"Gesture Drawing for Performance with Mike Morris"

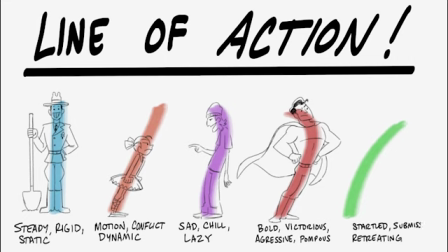510s
A line of action like this can denote somebody that's startled or submissive and retreating. And for the figure, for every superhero, there needs to be a criminal. And in this case, the criminal is giving up. He is backing away, saying, I give up.
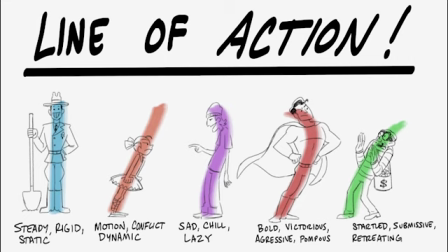524s
These are just a few examples of line of action, and you can use this tool to simplify and break poses down to their basic emotional components. Another fantastic tool that we have at our disposal to impart performance is silhouette.
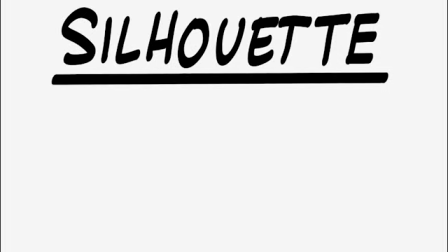539s
Since silhouette deals with physicality directly, it also gives an insight into body language. Good silhouette value offers clear communication, something that we can use to help get our performance across.
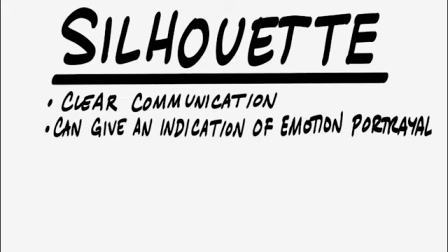552s
It can also give a good indication of certain emotional portrayals. The more common type of silhouette has an open posture. The open silhouette not only makes what the subject is doing easier to understand at a glance, and thus great for communication,
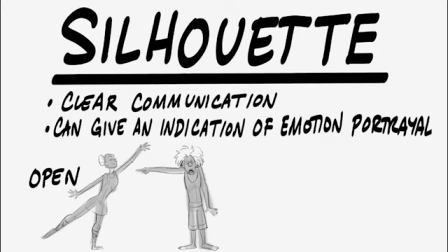568s
but also implies an openness of emotion and a willingness to let others know what they're feeling. Though open silhouettes do tend to more positive emotions, the main purpose is to show outwardly what the subject is feeling inwardly.
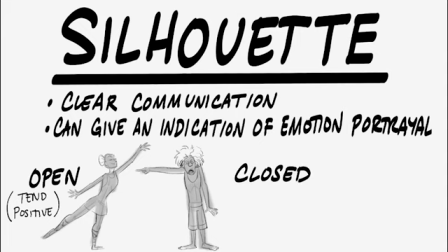582s
Which brings us to the closed silhouette. With a closed silhouette posture, the body is closer together. It's harder to read what's going on at a glance, and you often have to rely on other things like facial cues to see a little bit more about what's going on.
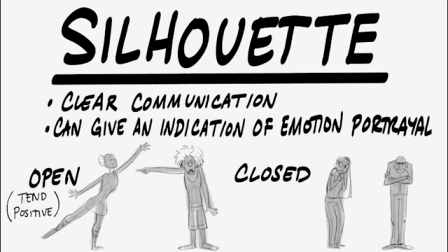596s
It implies that the subject is a lot less willing to share outwardly what they're feeling inside. hiding away those emotions from public view. Closed postures can tend to more negative emotions, fear, jealousy, bitterness, things like this where people are having a more internal experience.
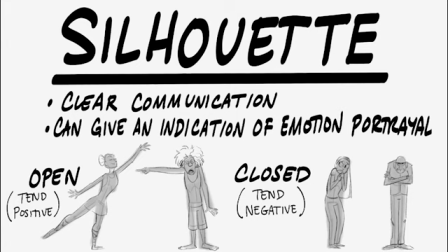614s
Closed silhouettes are also good at bringing across the idea of self-protection or preservation, the body instinctually contracting for defense. Closed silhouettes are also really good at portraying things like shyness or grief or secrecy, where the body is purposely trying to obscure what it's doing to hide the truth.
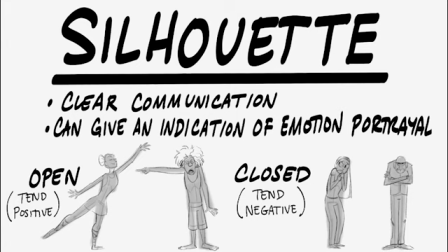631s
And again, as we are going through this, think of these more as general guidelines as opposed to hard and fast rules, and rely on your observation and understanding of the underlying emotional content to portray your subject. In doing so, you'll find you'll get something more unique and more specific to the subject that you're portraying.
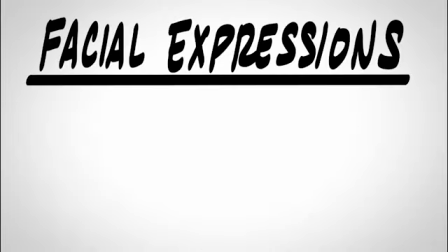651s
Alright, so the final thing we're going to cover in this video is facial expressions, the double-edged sword of gesture drawing. And by double-edged sword, I mean this. It is both the low-hanging fruit of the gesture drawing and one of the most important things that you can do.
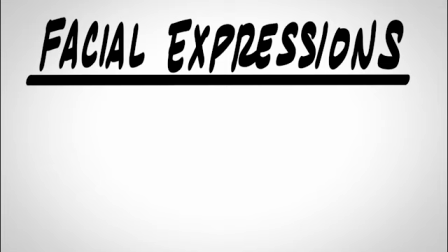667s
It can make or break a pose. To get a quick read on a subject, facial expressions are by far the most obvious thing you can put on there.
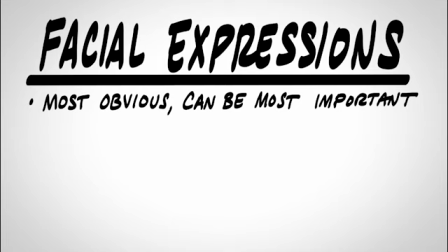675s
It can also be the most important, especially if you're framing your drawing a little closer. Something that I would say in filmic terms would be a medium or a close-up. And the closer you get to the face, the more the nuance matters. The more effort you have to put into making it different and making it special.
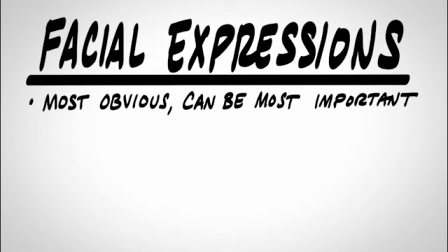694s
So again, and I can't say this enough, it's all down to observation, observation, observation.
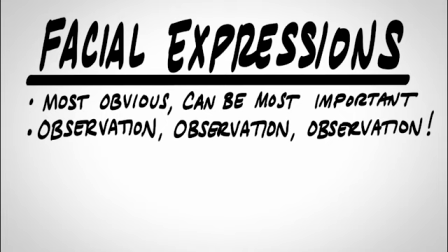700s
You have to be a student of life. And there's a big difference between looking and observing. When you're looking, you just basically see the general picture of something.
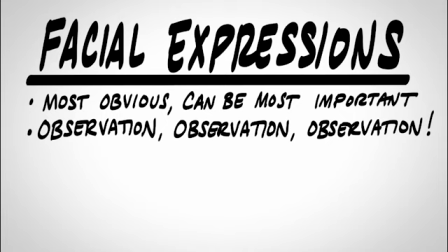712s
When you're observing, you see the nuances, you see the very small gradations and the little details that really make something come alive. It's in the investigation of these little details that you'll find those hidden treasures of originality that you're really searching for. Then take those experiences and incorporate them into your artwork.
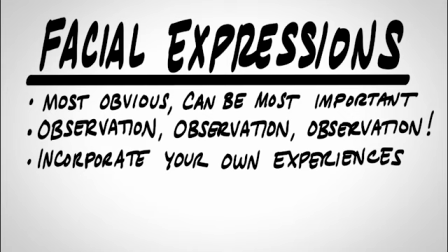731s
Use what you've seen to fuel that individuality.
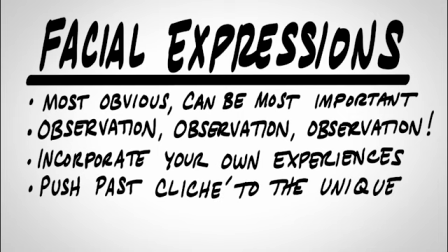737s
This will help you push past those cliches that we so often see in drawings into something that's unique not only to you, but unique to the character, unique to the story that you're telling, and unique to the performance.